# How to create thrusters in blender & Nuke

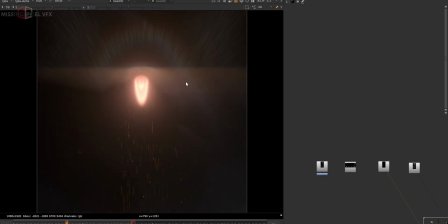So you can see I have added some horizontal blur and lensing lens flare kind of thing,
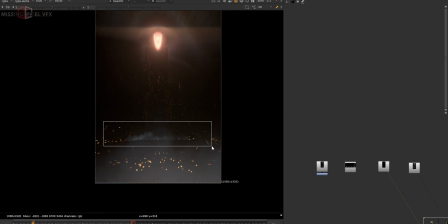and some 2D elements like the sparks and dust, and some dust is hitting on the camera and the spark on the ground.
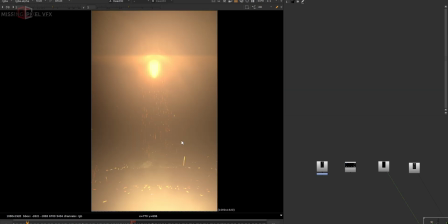So these all the things that gives a lot to the shot, they contribute a lot sense to the shot and make your output look better.
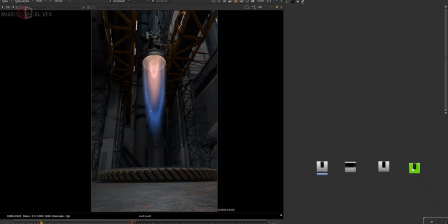Then just compare this with the raw render and this is the compositing. There is a huge difference between both of them.
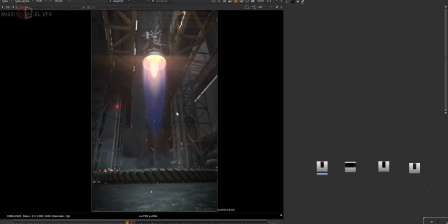This is not like you cannot do it in Blender.
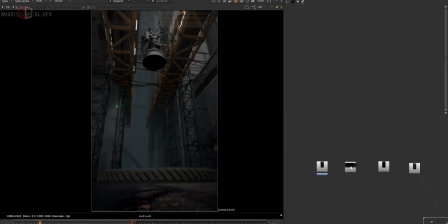You can do it in Blender or any 3D softwares, but for me Nuke is more handy, and that's the reason I just take more passes and take control in Nuke 2D compositing.
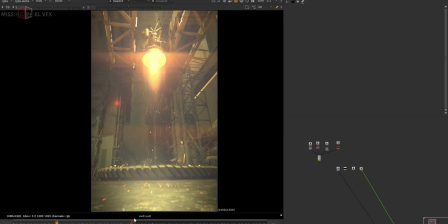And let me show you my comp file quickly. This is the beauty render.
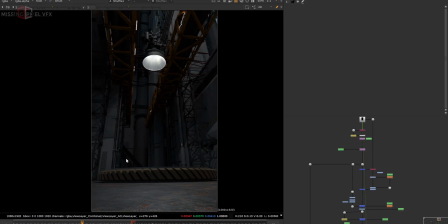I have that background and I did some time offset, like it's the shot starts at very start frame. I just wanted to push it like 10 or 15 frames ahead so that shot will read static in the beginning and then the blast will happen or that sudden thrust will happen. So to bring that effect, I just time offset this shot and then played with the elements.
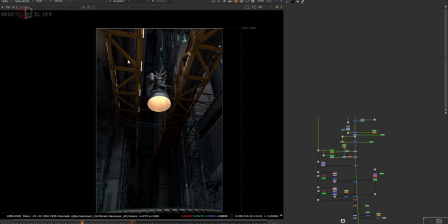Then made that neutral thrust a bit orange or warm, added some interactive light on the ceiling and making the BG darker because I wanted to add some haze.
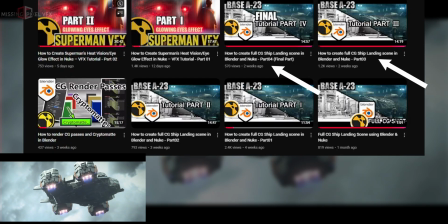This kind of thing I already have mentioned or showed how to use them or using the crypto mats or haze pass in my ship landing sequence.
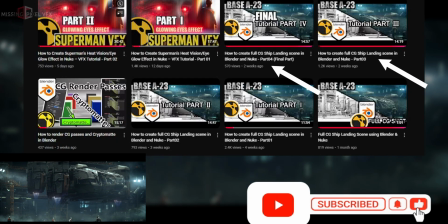If you haven't seen, please go and check. These are some interesting videos I already posted, and this might help to understand this shot as well.
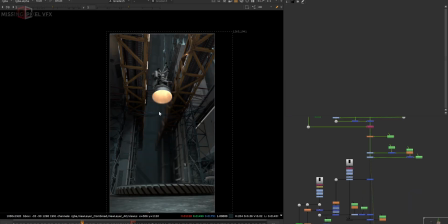Added some brightness to the shot and also added the blurry thing behind the thrusters.
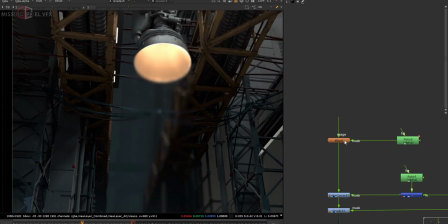That's because I wanted to read that kind of heat. It's just eye blur thing that I showed before.
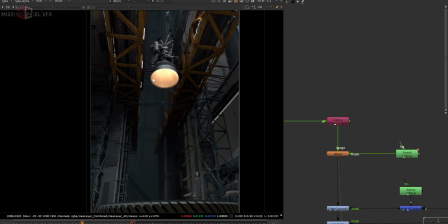So for this kind of blur or this kind of hazy thing, you can use this mask or a roto.
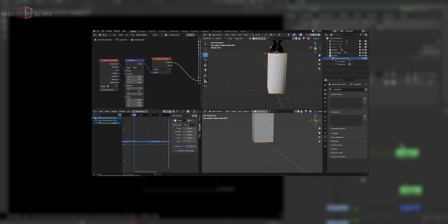If your shot is moving or anything that is very complex to roto, try to get a matte that I showed before, and that matte will help you to just control this blur thing.
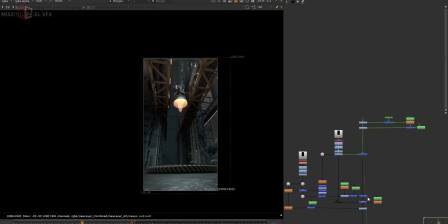And these are the thrust passes. I just merged them and made some grading changes and added this kind of vertical blur in between.
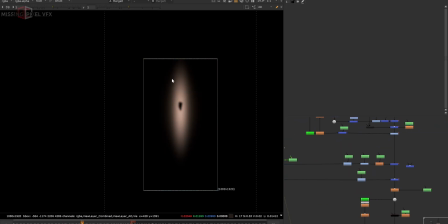Like this can give a more like bloom kind of effect, and added the heat edge.
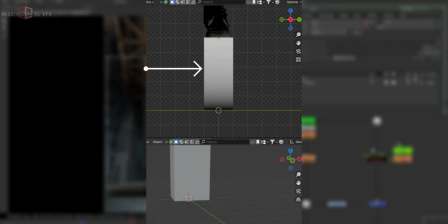Instead of adding this roto for the control, you can use that CG mask or that mask we created in Blender that can help here too.
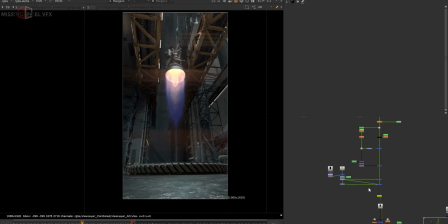And more particles kind of thing.
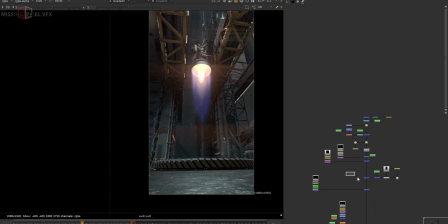These are the Blender particles and some more bloom and 2D elements like smoke or this kind of additional ground dust. There are a few important things in the shot, but one of them is like this exposure. This is the exposure I used to brighten up the whole shot.
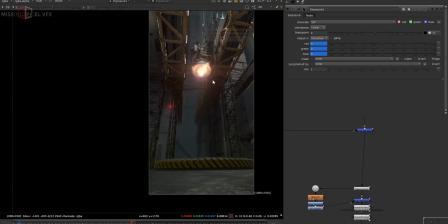Like on this frame, shot is less bright or neutral. Like if I see the values, this is zero.
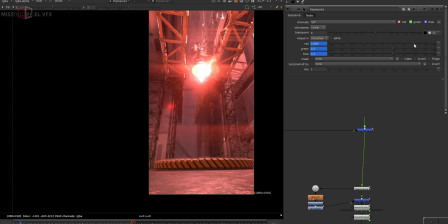And as the thruster starts, I made this exposure level high to get that kind of sudden bloom in the scene and just animated that thing. So this is helping to bring that kind of sudden visual impact in the scene. And then the second important thing is this camera shake.
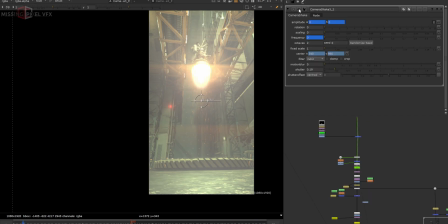I have added this camera shake when the thrust happens. So I was just seeing some references and all the references have that kind of camera shake, so I just use that. And then few comping stuff like adding chromatic aberration and grain and all that stuff I always do.
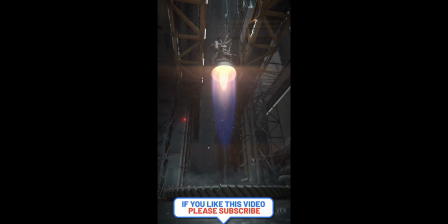And this is the whole final comp I have. I hope you guys enjoyed this video, and if you have any questions or anything, please let me know in the comments, and see you in the next video. Thank you.